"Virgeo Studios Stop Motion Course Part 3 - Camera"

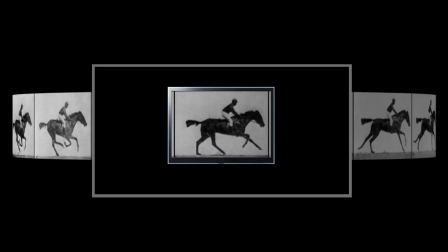As mentioned previously, stop motion sequences images to create the illusion of motion.
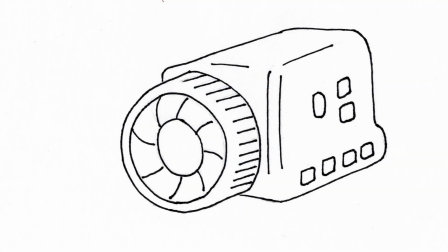To have these images though, you have to have a camera. Just like any other type of film, the camera is the most important tool for stop motion animation.
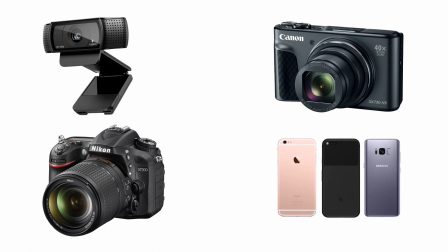There are many different types of cameras that you can use for stop motion, from webcams,
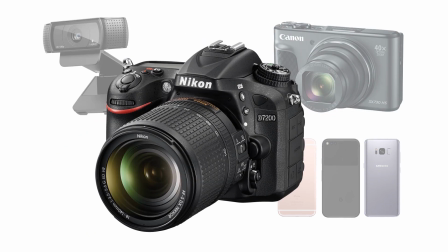to digital cameras, to high-end DSLRs, and even your smartphone.
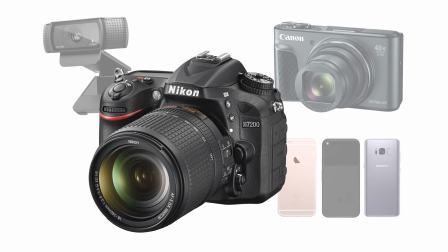For this portion of the series, I'm going to be using a DSLR camera, but I'm also going to be discussing many components that will apply to all types of cameras.
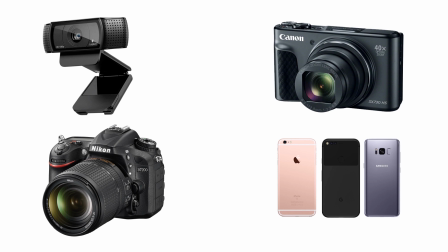So even if you aren't using a DSLR, there is still a lot that you can utilize with any camera that you are using.
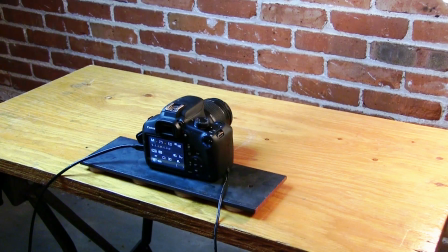It is really important to have your camera stationary. Any movement with the camera can really break the illusion of animation.
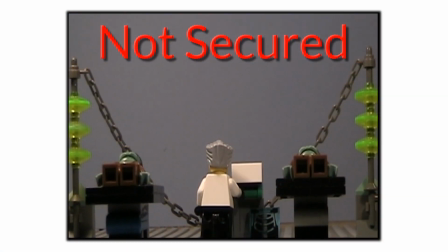When the frames of your scene are offset, your stop motion can look jerky, as you can see here. Have your camera mounted however best you can. We will touch on this more in the next section, table setup.
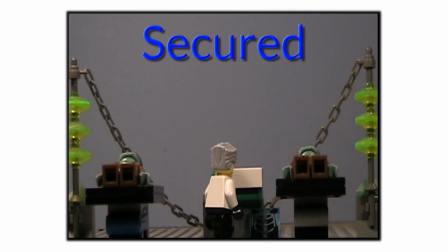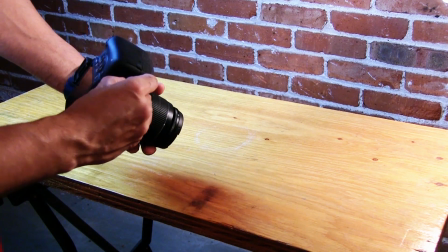Another recommendation is having your camera powered through an AC adapter. This way you won't have to move your camera to switch batteries.
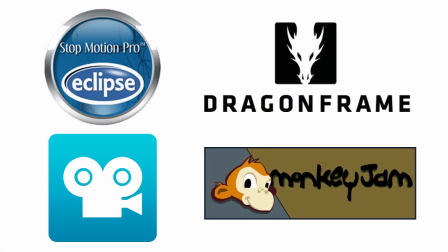I also suggest using an image capture software or some type of device that allows you to capture images without touching the camera.
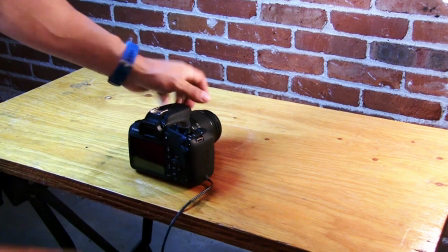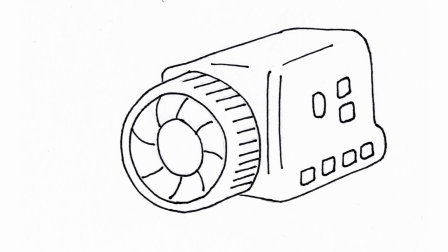Especially with DSLRs and other high-end cameras, there are many components to the camera to consider.
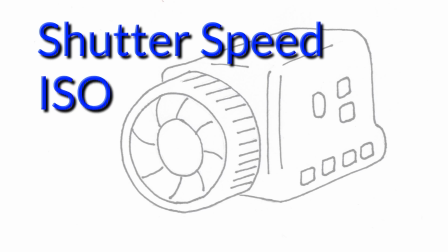Shutter speed, ISO, aperture, and even lenses.
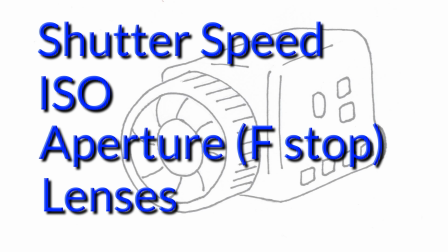Though not all cameras allow for the user to adjust these, it is still important to know how they work because these can affect one another. The rest of this portion will be devoted to explaining how these components work and relate to one another.
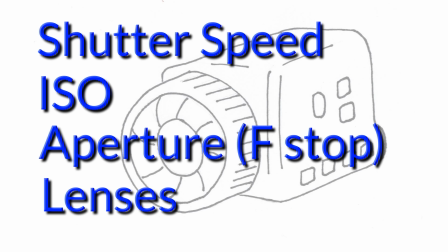If you are already familiar with photography or don't have a camera with which you can adjust these functions, feel free to skip ahead to the next portion, which is table setup. But I recommend watching the rest of this portion because it can really give you an understanding on how to improve your animations.
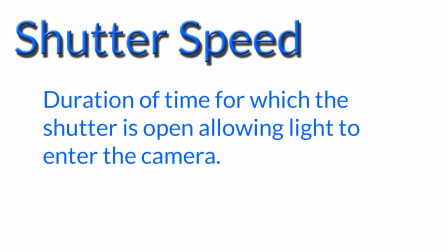Shutter speed is how long you allow the light of your shot to enter the camera. If your image is dark, try slowing down your shutter speed.
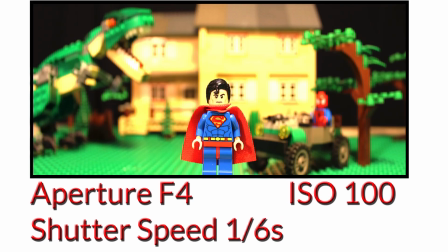If your image is too bright, try speeding up your shutter speed.
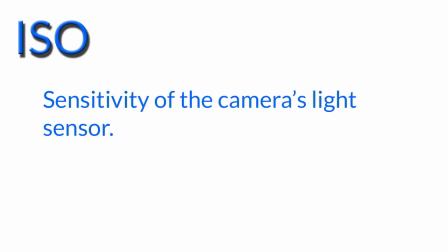ISO determines the quality of your image. It is how sensitive your camera is to light.
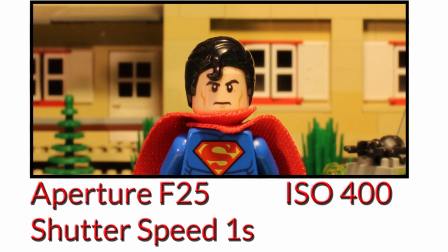The lower the ISO, the better the quality. The higher the ISO, the grainier your image will look. For best results, film with the lowest ISO you possibly can. Aperture or f-stop is the size of the iris opening. Although this can affect how much light gets to your camera sensor, it more so determines your depth of field.
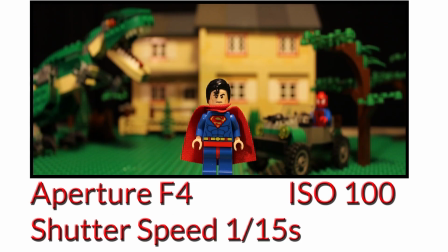A shallow depth of field focuses on your subject while the background is out of focus. Meanwhile, a wide depth of field keeps both your subject and your background in focus together.
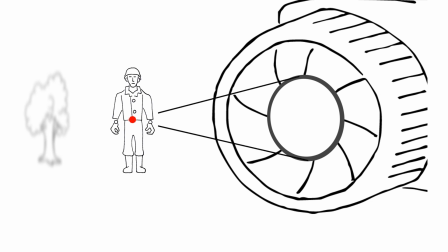To understand how this works, imagine a camera aimed at a subject. These lines are a representation of the edges of the iris to the middle focal point of your subject. If the lines continue, they form this X shape. Now imagine this blue represents what is in focus.
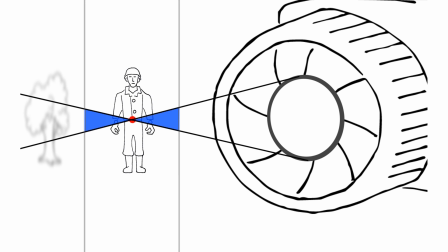As the iris opens wider, the edges of the blue get closer together. As the iris gets smaller, the blue is squeezed and the edges of the blue get further apart. Essentially, a wide iris gives a shallow depth of field. A small iris gives a wider depth of field.
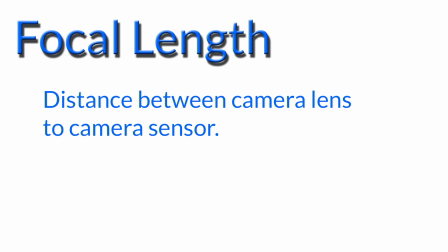Another important component to consider is focal length, which is the distance between the camera lens and the camera sensor.
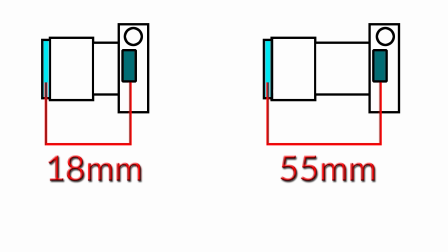This is really important because this is something that can change the way your shot looks.
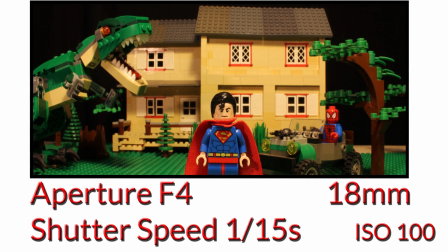The closer that the lens is to the sensor, the more it will stretch out your scene.
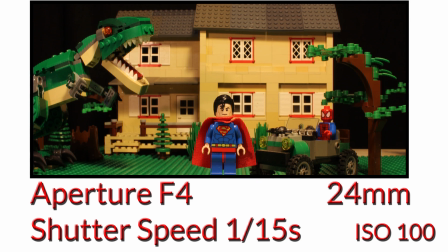Conversely, as the lens and the camera sensor get further apart, your image will become more and more flat.